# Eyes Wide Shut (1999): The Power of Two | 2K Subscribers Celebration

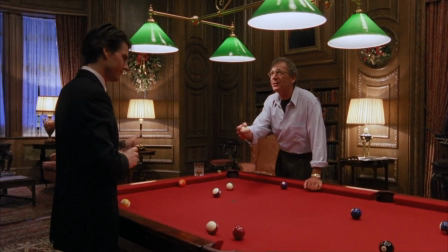Then there is the dramatic confrontation between Victor Ziegler and Bill in Victor's Billiard Room.
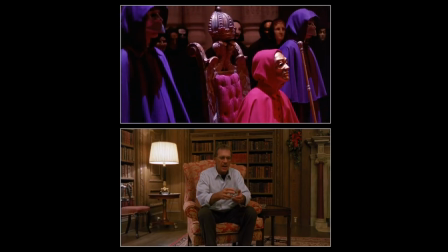The parallels between here and the costume get-together with the Red Cloak are numerous.
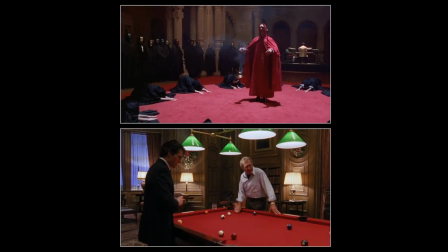That's for another video.
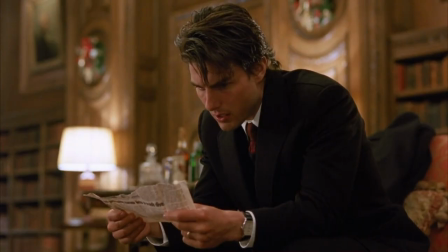Here there are liberal examples of single-framed characters.
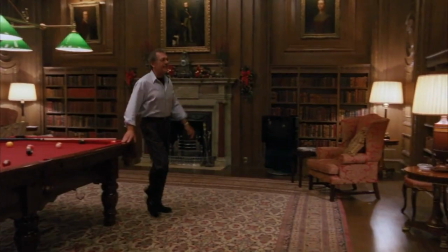It teases back and forth between wide shots, mid-shots, and close-ups.
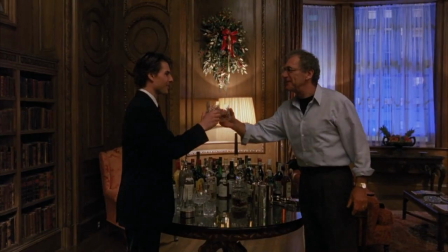When the discussion is cordial, we see them together, sharing a drink, for example.
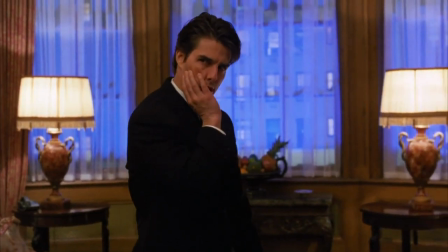When it gets contentious, both are framed individually.
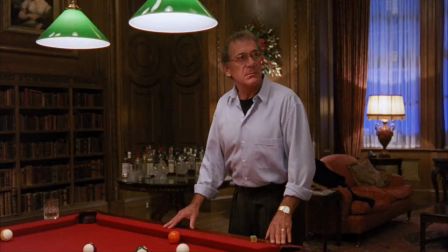The distance between them is ambiguous, perhaps signifying emotional distance or disagreement.
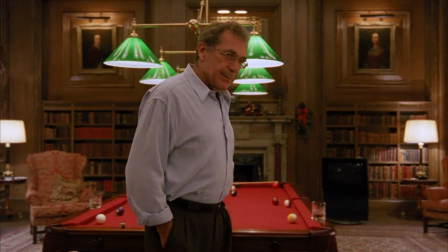What Ziegler says, how he says it, mirrors how the camera frames him.
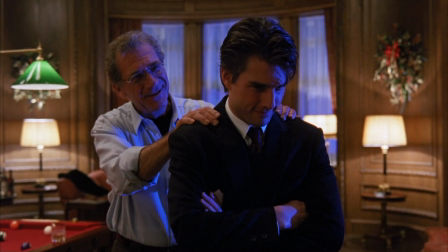When Ziegler feels he's reached an understanding with Bill, the final cut has them paired. Victor's hands rest on Bill's shoulder, and either as an act of assurance or like a puppet master.
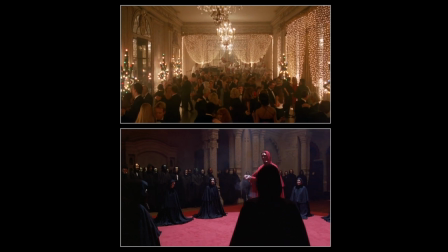There are metaphoric pairs as well. There are two parties.
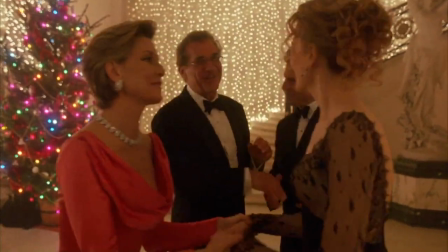The first, Ziegler's, where everyone arrives in twos. The guests disguise themselves from the inside.
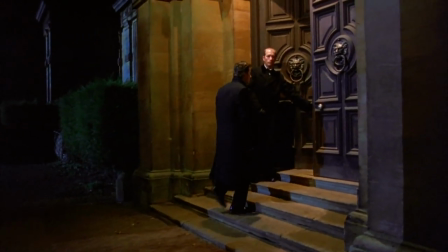The second, with the Mardi Gras theme, Bill arrives as a single, where everyone wears costumes on the outside.
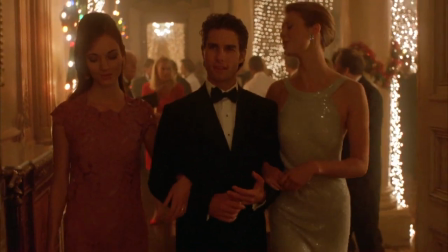The first party, people show their faces, but not their motivations.
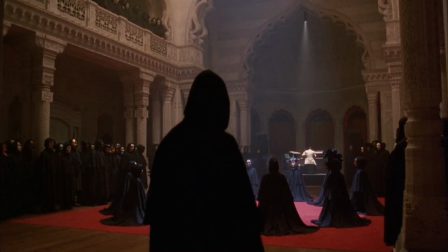The second, they hide behind a mask, but their intentions are laid bare.
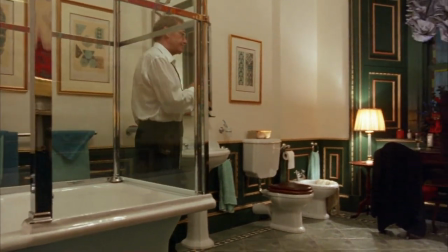There are also pairings when it comes to a double life.
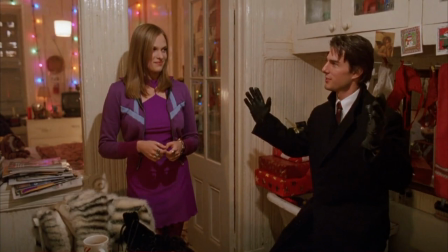Ziegler has one, Bill tries to live one, Alice fantasizes about one.
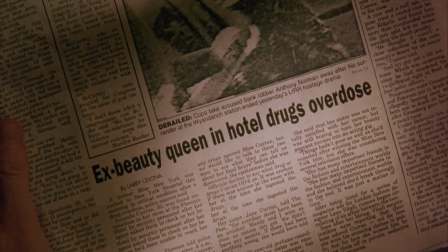Same could be said about former beauty queen Mandy, Nick, and all the important people.
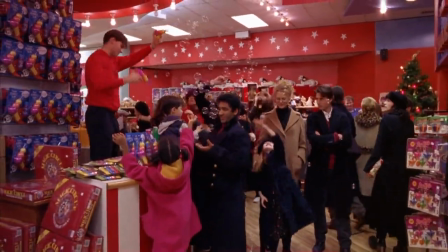Does Eyes Wide Shut end on a happy note? Alice and Bill somewhat reconcile.
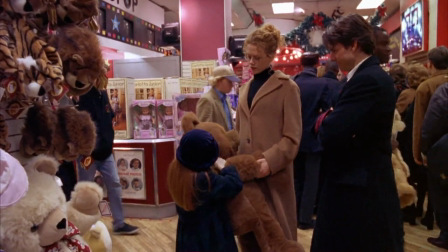Seeing the family of three through a toy story at Christmas could be a sign the curse of three was lifted.
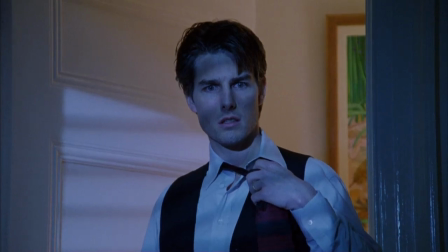But I leave you with a final observation. The last cut shows Alice and Bill together in a single frame.
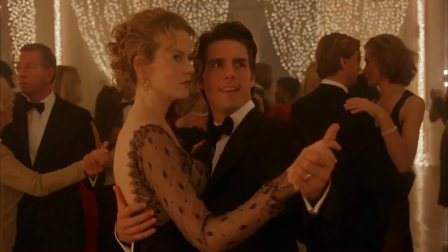They are a pair. Let me know in the comments below, what was your favorite Kubrick theme and eyes wide shut?
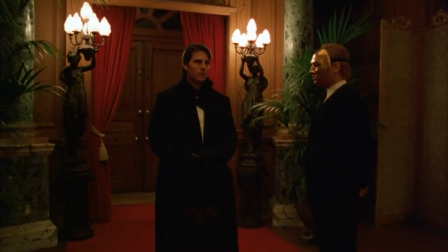This is Mr. Geosynergy saying, when social engineering threatens to breach your private network, use two-factor authentication.
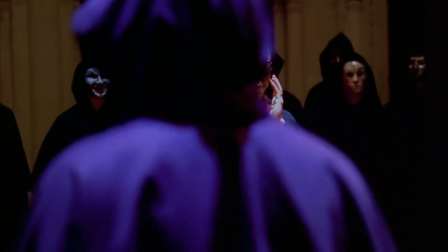Check out other videos on the channel.